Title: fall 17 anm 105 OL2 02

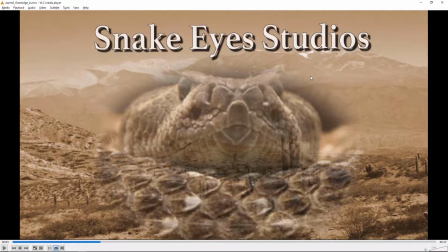8:13 You know, if you look at a lot of movie titles, you'll be hard-pressed to find one with a drop shadow like that. And then the outline would also be kind of rare. And this font looks a little bit, I don't know, default or something.
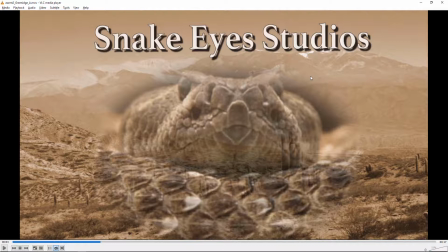8:27 I don't know which font it is, but it looks... I feel like you want something with a little more style, something that says a little bit more. You know, it almost looks like it could be Times New Roman or something. It's probably not, but I'm just saying it looks a little sort of vanilla. As far as the animation of the snake,
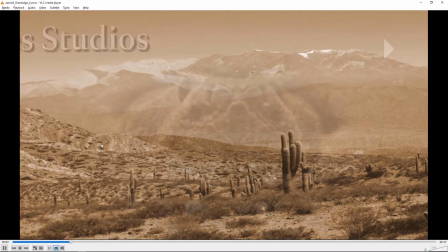8:48 so that zoom in, it's very fast and then goes away really quickly.
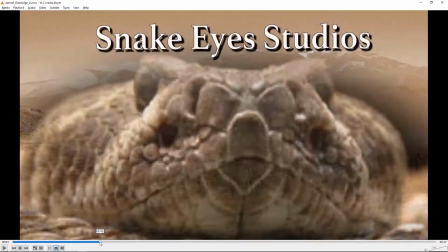9:01 So I might slow it down a bit. and you
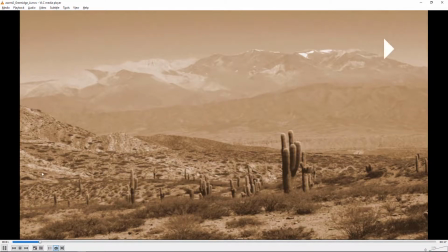9:06 know you could if you want it to finish sooner you could have it start sooner too so maybe you
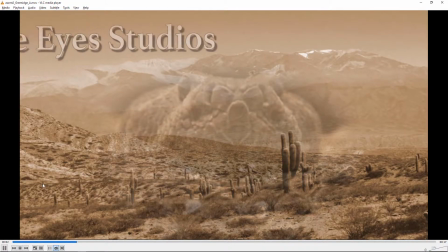9:12 know maybe this snake comes in a little earlier
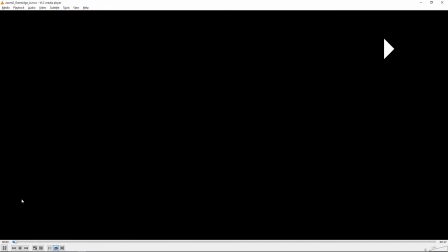9:16 and then finishes earlier also or finishes at the same time so that it can be
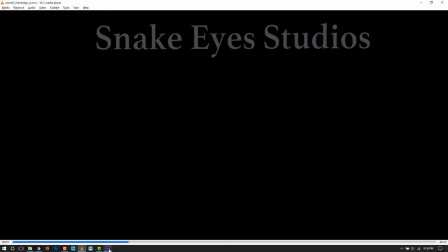9:22 move a little slower one thing I wanted to show you and I think this will be helpful for everyone is a motion
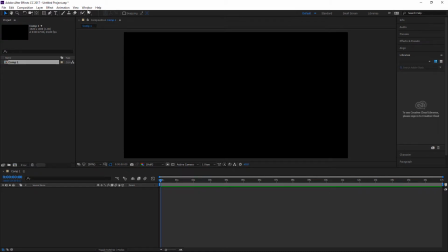9:29 blur so you can do this with any layer I'm just gonna make a solid for a simple example, layer new solid. I'll just do this little square and I'll hit
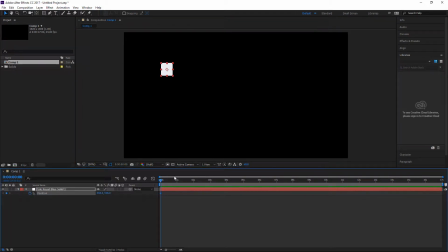9:45 P for position and just keyframe it here and go forward a little bit and keyframe it there. and let's just end the area there and so we've got a very
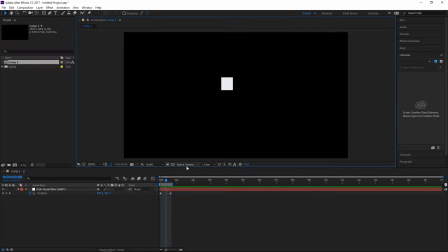10:00 simple animation here and there's no motion blur and turning on motion blur it's two steps first this button enables motion blur for all the layers so it's kind of globally turning motion blur on or off and then you have to
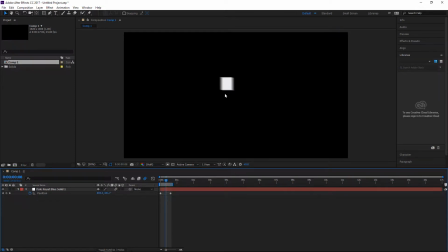10:19 turn it on per layer which is this button right here and immediately you can see that there's motion blur so kind of look at the movement there with motion blur on and then let's turn it off I'll
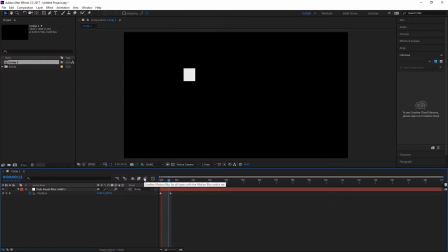10:34 just do it off globally and look at it there has kind of a jumpier look so it sort of looks smoother when you turn it on the The other thing, part of the reason I brought this up for yours is that the
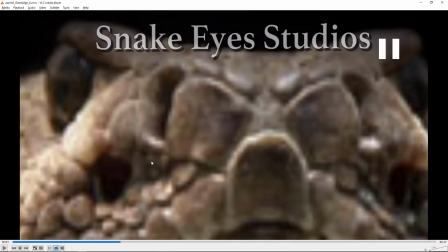10:52 resolution of the snake image doesn't really hold up that well in close up. We can really see kind of the pixelation and stuff. But if you had motion blur on, you know, we wouldn't be able to tell. It would just be like a smooth blur and so it would, you know, it would work out okay.
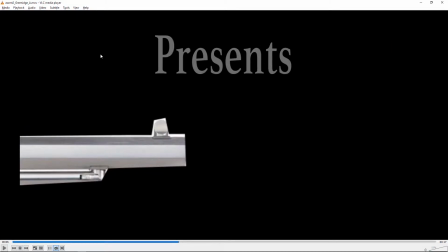11:15 And again, maybe a different font. And if you're stretching your fonts, it looks like you might be stretching your fonts. Stretching your fonts is another sort of no-no in design that's frowned upon as well.
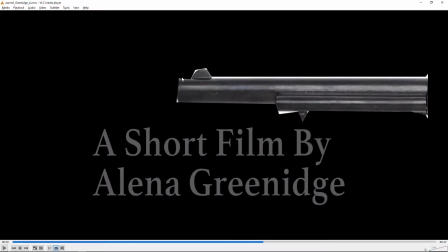11:28 I like the guns coming in. I think you could clean up your, you know, you cut these out, and I can really see, especially right here, you know, you really need to get in there and and clean up your cutting out job here
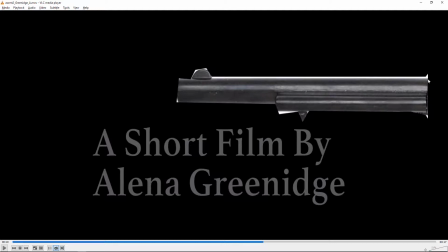11:43 as well and there as well so really get in there and clean that stuff up
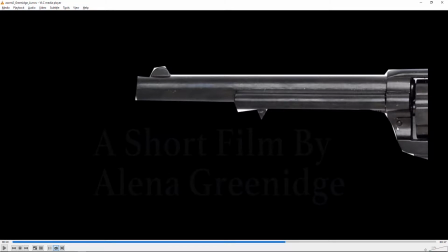11:49 yeah i mean i could see here there there
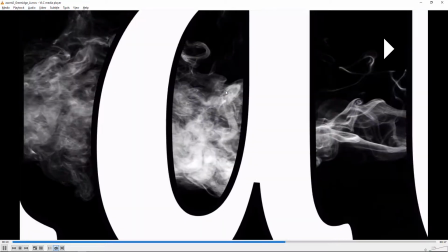11:53 so clean up clean up the cut cutting out job and
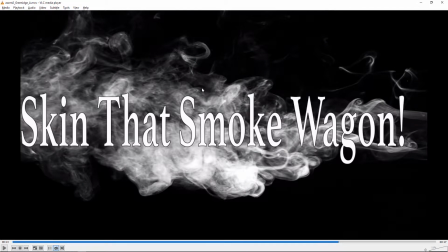11:58 again um stay away from the outlines if possible and I don't stretch your font and again like try a different font.